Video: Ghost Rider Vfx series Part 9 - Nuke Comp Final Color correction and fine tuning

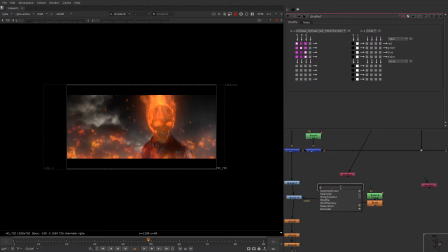UV, and we're gonna have an ST map applied over here,
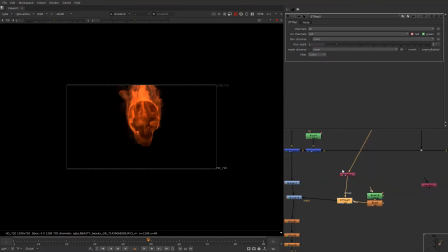so that this automatically has a track.
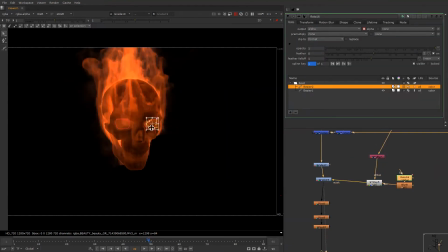Now this is misplaced somewhere else, so we just need to place it back, as you can see, like I'm placing, because it's in the texture,
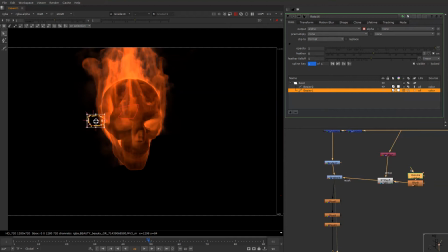it's a UV texture, so that's why the place over there, it just display there. So now this has track, so there is no need for me to do a roto. Similarly, I could have done for skull as well, but I just wanted to show this separately,
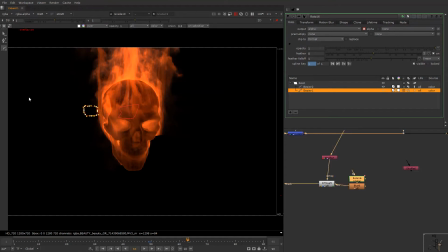and we'll do a separate for slightly over here as well.
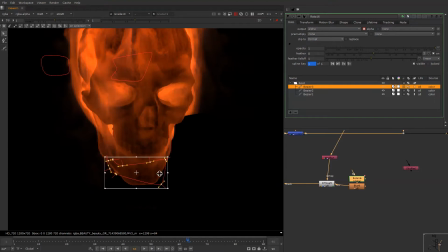I need to find that place.
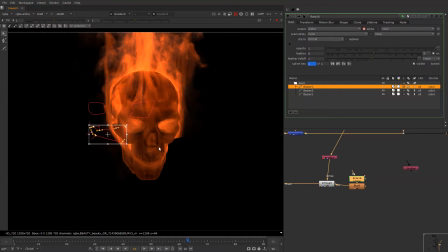Yes,
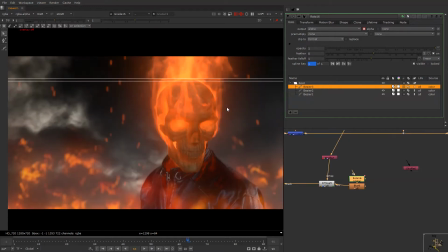I don't think so, the mouth was needed. We'll kill the mouth.
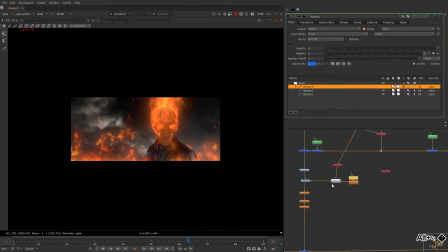Okay, so we have skull and the fire much more ready, and the fire intensity, everything, we had, this is the brighter region, and I'm just checking the intensity,
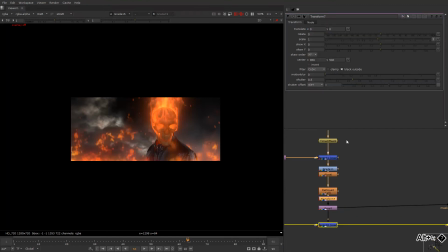and definitely I still feel like we can take the backfire slightly much more down.
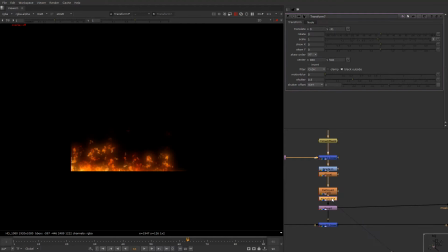It was just grabbing our attention. So what I'm gonna do now is I'm not going to take it down like this way. We have this, and I'll just go here and reduce the height only, like this,
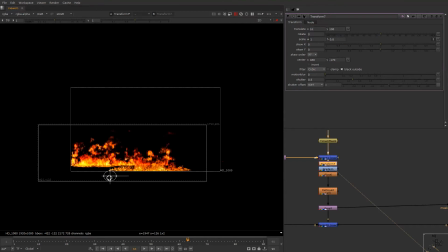because the flames are catching up, and we'll add it like this, upper in the upper region,
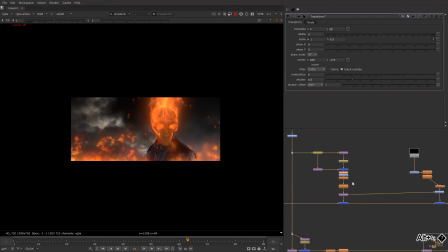slightly down, guys. Yes. Okay, take this one slightly more down.
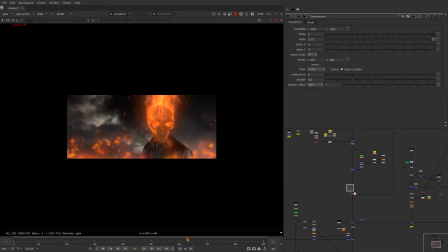So these things are done. So the next thing would be working on this.
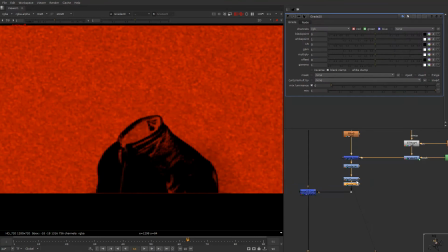So what I need to do is take a glow, take a roto, and I'm gonna glow this area a bit
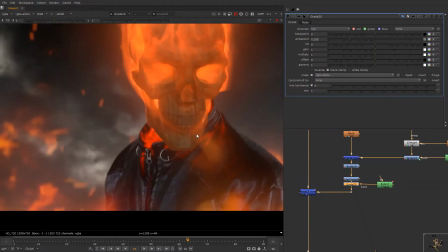much more like this, and I'm just gonna match the color of this region especially, which is slightly more green.
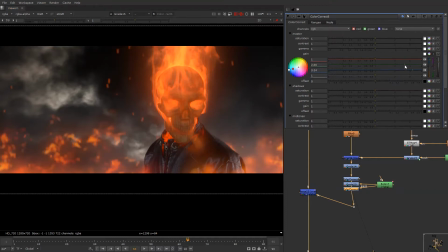Come on, come on, more green. So, and less red.
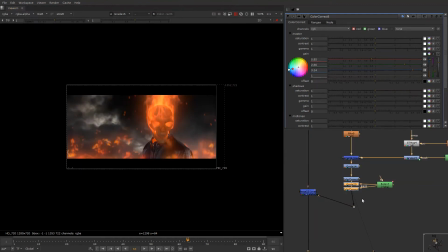So we have some kind of texture like this inside this over here, and we're gonna add a glow as well. In that region, because the fire is burning inside, and definitely we can go slightly
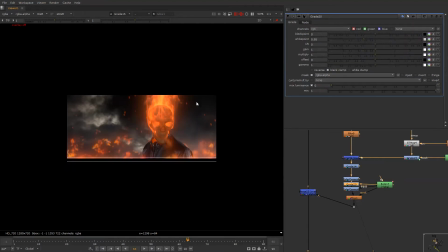less bright inside as per the texture wise.
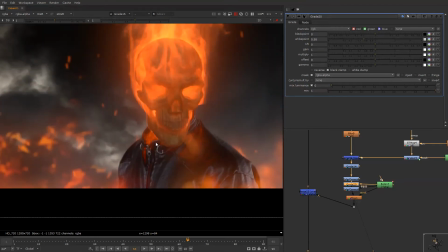So we have a feeling that something is there inside, and this is looking weird slightly.
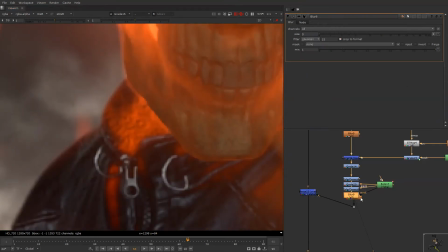I'll just gonna blur this. Okay, so this is coming from this texture. I'll just stencil this out.
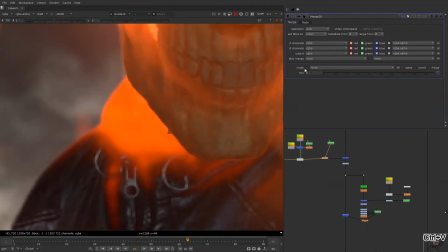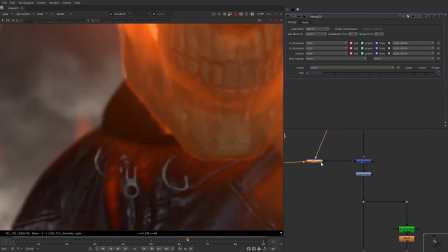Okay, okay, okay.